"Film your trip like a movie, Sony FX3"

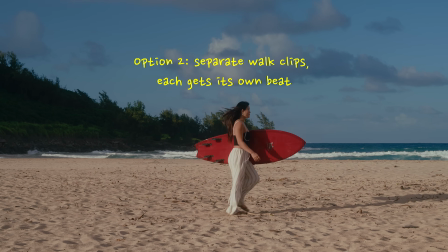247s
If you have music, it works really well if you match the beat. Or you let each moment land on its own, matching the movement from scene to scene like a rhythm.
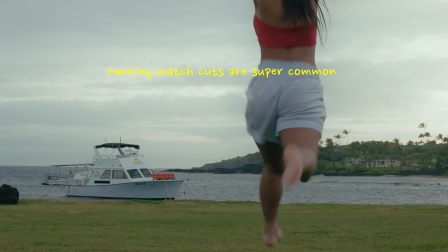256s
Works really well for Instagram short form content. Same speed, same direction, but every cut tells you something new.
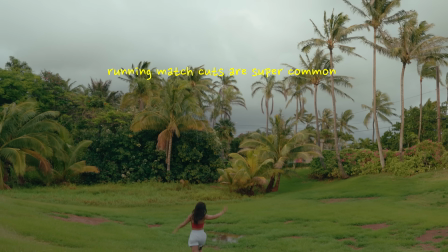264s
It instantly tells the viewer, ooh, she's been places. And the key is, this is where most people mess it up. Keep your framing identical between locations. If you have different lens, just make sure that you use the same lens for that shot.
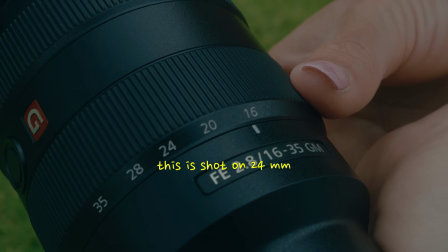278s
For example, if the first shot you did for 24mm lens, the next shot has to be in 24 as well, so it looks like the same action, or it might look really weird.
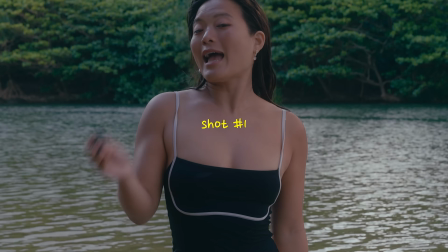288s
This one made your vlog looks like a commercial.
I think I'm hungry.
You need 2 shots for this.
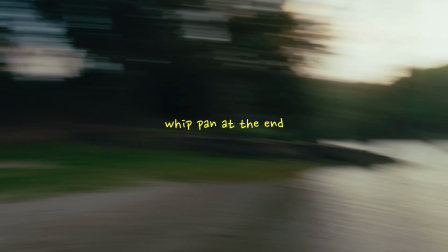294s
This is shot 1. We film the subject first. At the end, we whip to the left after the subject.
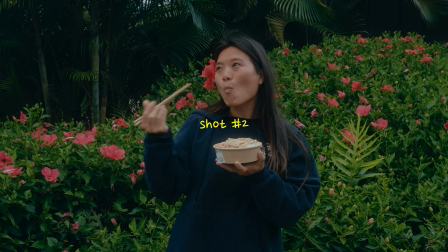302s
And for shot 2, we'll whip in the same direction.
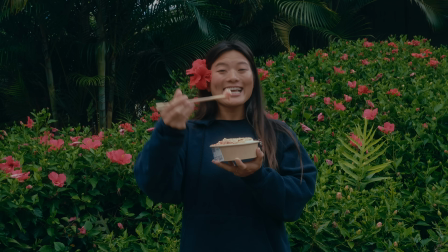306s
For this case, we'll whip in from left into the subject in a new location.
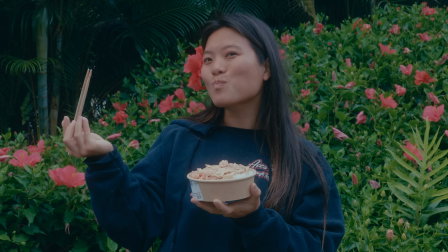312s
The cool part is now you feel like everything is shot in one take, but it's actually shot in 2 different locations. Pan your camera at the end of the clip. Left or right, it doesn't matter. You just need to make sure it's the same motion at the beginning of the next clip.
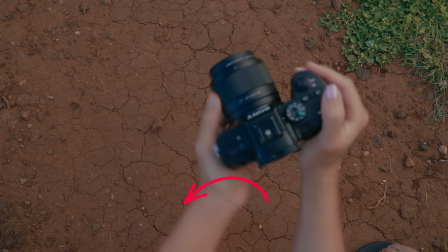328s
If you did left, you should keep left this time. If you did right, you did right the same time. You can even do up or down. And when you cut them together, your brain somehow read them as a continuous motion, even though you are in a complete different location. And the best tip for this trick is use your wrist instead of your arm. You do like this, like a pen, instead of like this. All this gear are not cheap, and I just booked a whole trip to Hawaii, so my budget isn't looking great. Cameras are so expensive now, and you save so much money when you buy used. I brought my camera from MPB. 1 camera, 2 lens, that's all I brought.
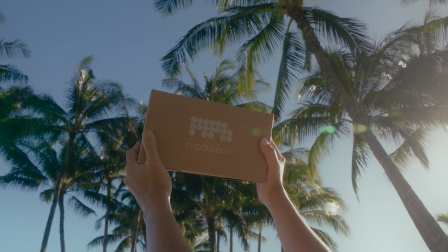373s
They offer a huge selection of used camera gears with a free warranty and free returns.
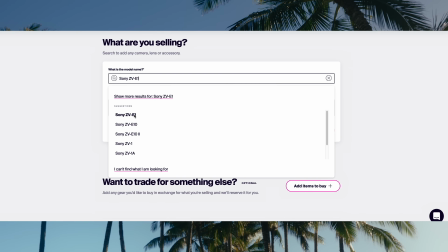379s
It gave me peace of mind when making a big purchase. So if you want to upgrade, you can easily train your old camera to them and put the value right toward your new one.
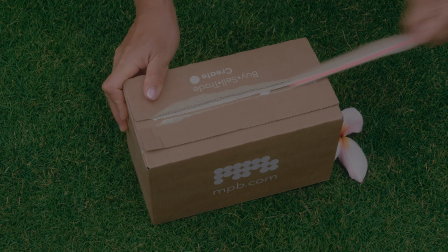388s
I got a wide lens, 16-35.
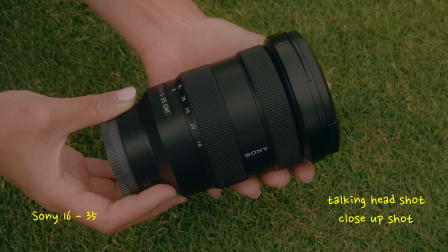391s
This is for close-up, for talking to camera, for making you feel like you're right here in Hawaii with me.
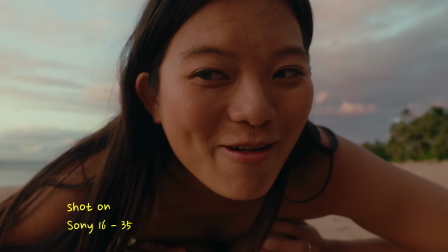401s Currently it's May 4th and we're in Hawaii right now.
I also brought super long lenses, 200-600. If it's far away, you need a long lens.
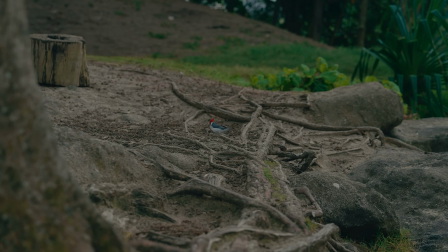413s
There's no trick around it. It's great for bird watching as well. This is for surfing. The wave breaks so far out, you literally cannot see them. If you're not shooting surfers, I do think 200mm would do the job.
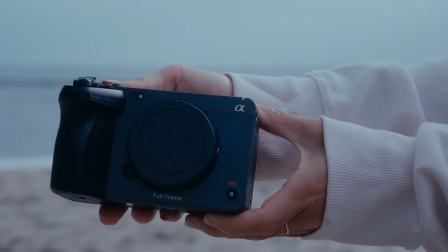430s
It's a lot more lighter. For camera, I choose FX3 for its low light quality and its fast autofocus. Everything I'm about to teach you also work on the phone. The technique is a technique. You don't actually need a camera, you just need what you have already.
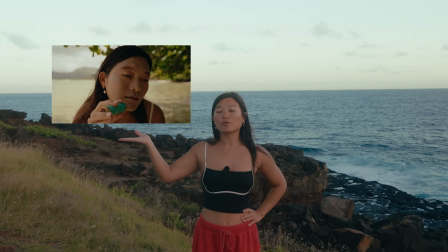445s
The next tip, avoid midday. See this footage right here? This was shot in the middle of the day.
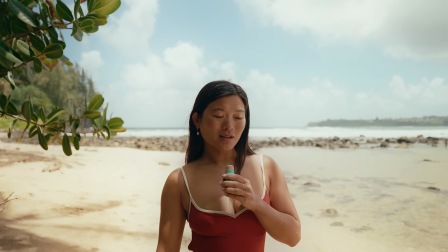451s
Look at my face. The light is coming straight down, casting shadow under my eyes.
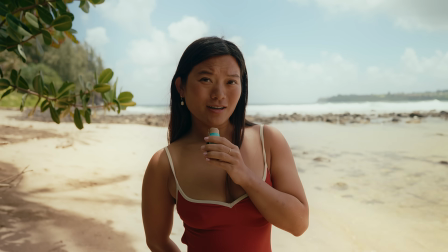457s
I would say this is not the most flattering way to showcase your face. Now look at me.
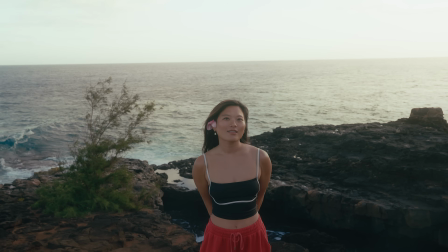463s
Same me. The light looks so much softer. This is right before sunset.
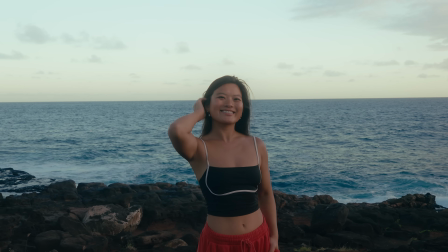469s
And this is during sunset. The light is gorgeous during this time. Mic yourself.
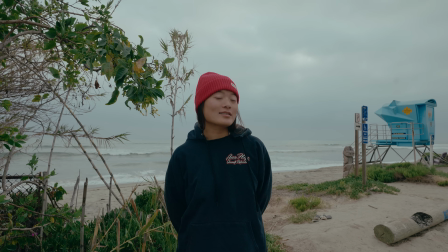479s
This is with the mic. This is without mic. Can you hear the difference? Good audio means I feel like I am with them. Right there at this moment.
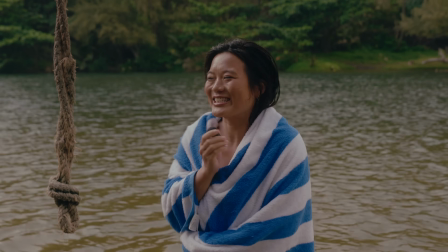491s Guys, I'm so happy. This is the first time me learning how to use this swing.